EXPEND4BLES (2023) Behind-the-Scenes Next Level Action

Andy Garcia and I go back to 1996 we were doing a film together called Desperate Measures and I was a stunt double and because of what I was able to do on that movie and get paid to do it allowed me to fund my first movie as a director and it was the
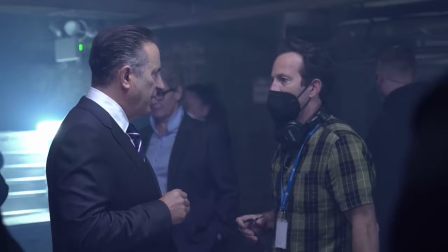catapult for my career and here we are 25 years later working with scott has been amazing he's been in the stunt world himself so like a lot of people the audience can expect an amazing action-packed cinematic movie what's great about this movie is you have so many performers who are experts in their field randy and i work out a lot together and we were both fighters. I got my first acting job because I was an authentic fighter. There's an authenticity and a physicality that we as mixed martial artists and Olympic wrestlers have that you don't find in a lot of other places. You've got Tony Jaa, Nico Wais, who are absolute legends in the martial arts movie industry.
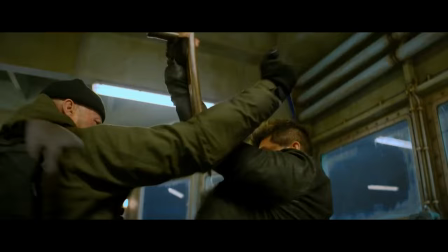It's like all these characters are legit stuntmen and allows me to shoot
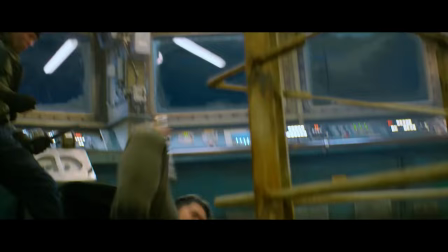them without a stunt double and really get the audience in the action and also amongst the fighting.
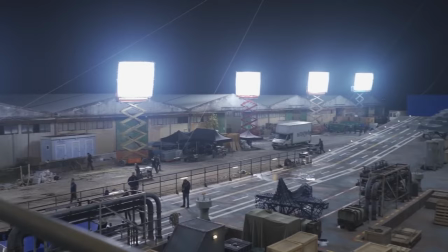There's a big action sequence on a ship at the very end of the story, and so we found a great location at the Solniki and built a whole ship there. We ended up building the Jintara deck out on a chicken farm in Greece,
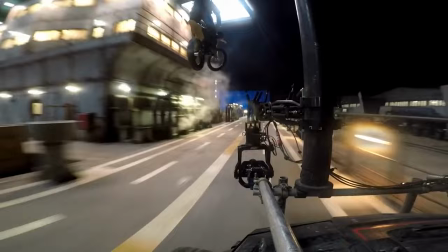and we needed a lot of room because the ship deck is extremely big and long, and that just allowed us to move the camera in even more visceral ways.
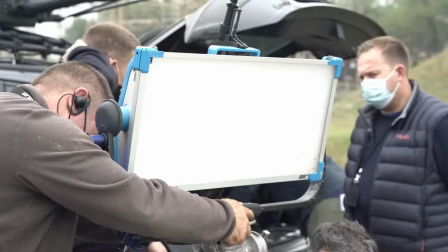We've got seven cranes, nine scissor lifts, 180 light panels, dozens and dozens of huge lights, and Manitous and forklifts. I mean, it's Disneyland out there.
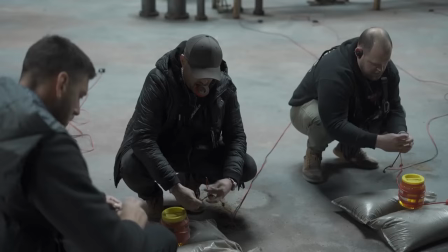That's what it takes to make it look the way we need it to look. We had a lot of explosions that we needed to do on the ship, and I kept telling my special effects guy,
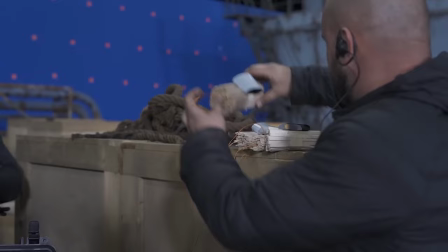I want that thing to be 50 gallons of gas rolling. And it was funny because they kept asking me, how big do you want it?
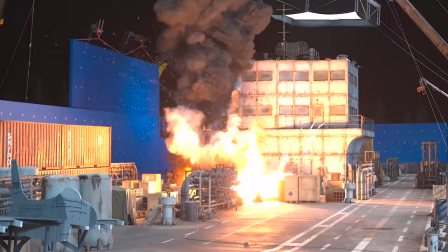How many do you want it? And I said, the bigger the better. And the only limitations we had out there was our imagination. So we kept increasing the size of the bombs.
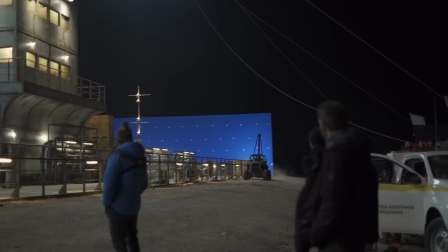The ship deck was something that was important because we needed scale and we had the motorcycle sequence that was going to be on there. And we needed speed. I'm doubling Jason Statham. The man is badass, so I'm just giving it all I can to kind of make his character be as he is, a total weapon.
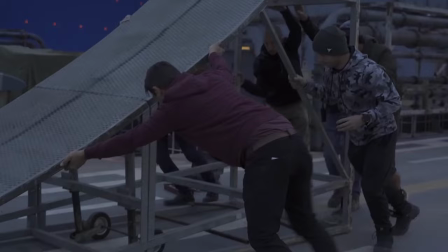Robbie Madison came in to do some motocross riding for us and some big jumps that we wanted to put on this big aircraft carrier
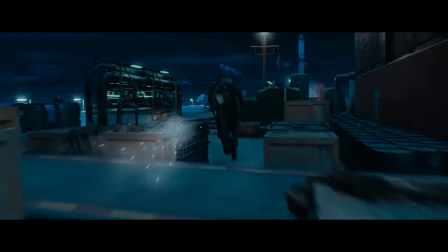ship to try and create a dynamic set piece that would kind of make you really sit back and think that's kind of crazy on a big ship in the
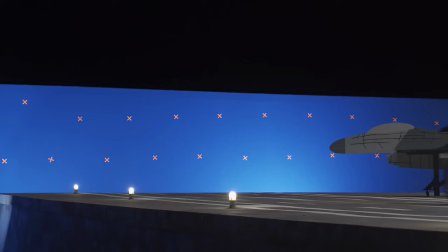middle of the ocean at night. The scene here, I've got the bad guys on my back, they're shooting at me.
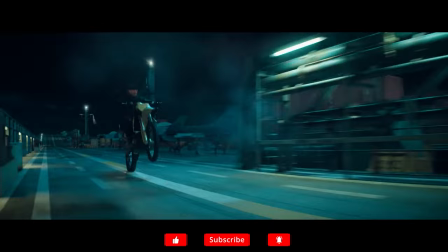I've chucked a 180, there's one bad guy left, so I'm coming towards him, I'm popping a wheelie, he's shooting at the underside of the motorcycle. That guy's a true professional. He respects Jason a lot and I think he wanted to go to the next level for him.
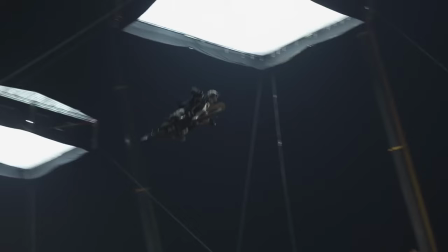If you let the emotions take on, you can get overwhelmed. My whole thing was to try and get the bike inverted and upside down so when I rotate around the guns on the bike are pointing down. And it all happened perfectly. To be able to bring my expertise of what I've trained to do my whole life and be able to put into a film and combined with all these amazing other talents I mean I'm living the dream.
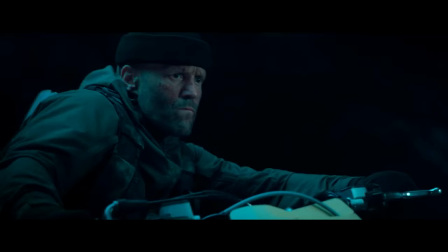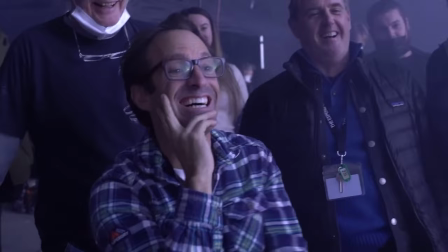Expendables is a franchise that you come to enjoy yourself you're looking to get
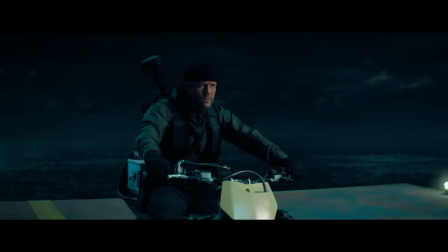thrills and I feel like we've been able to accomplish the fun factor in this movie. We're here to save the world you guys just sit back and relax and take care of the ugly stuff or will we? Go watch the movie to find out.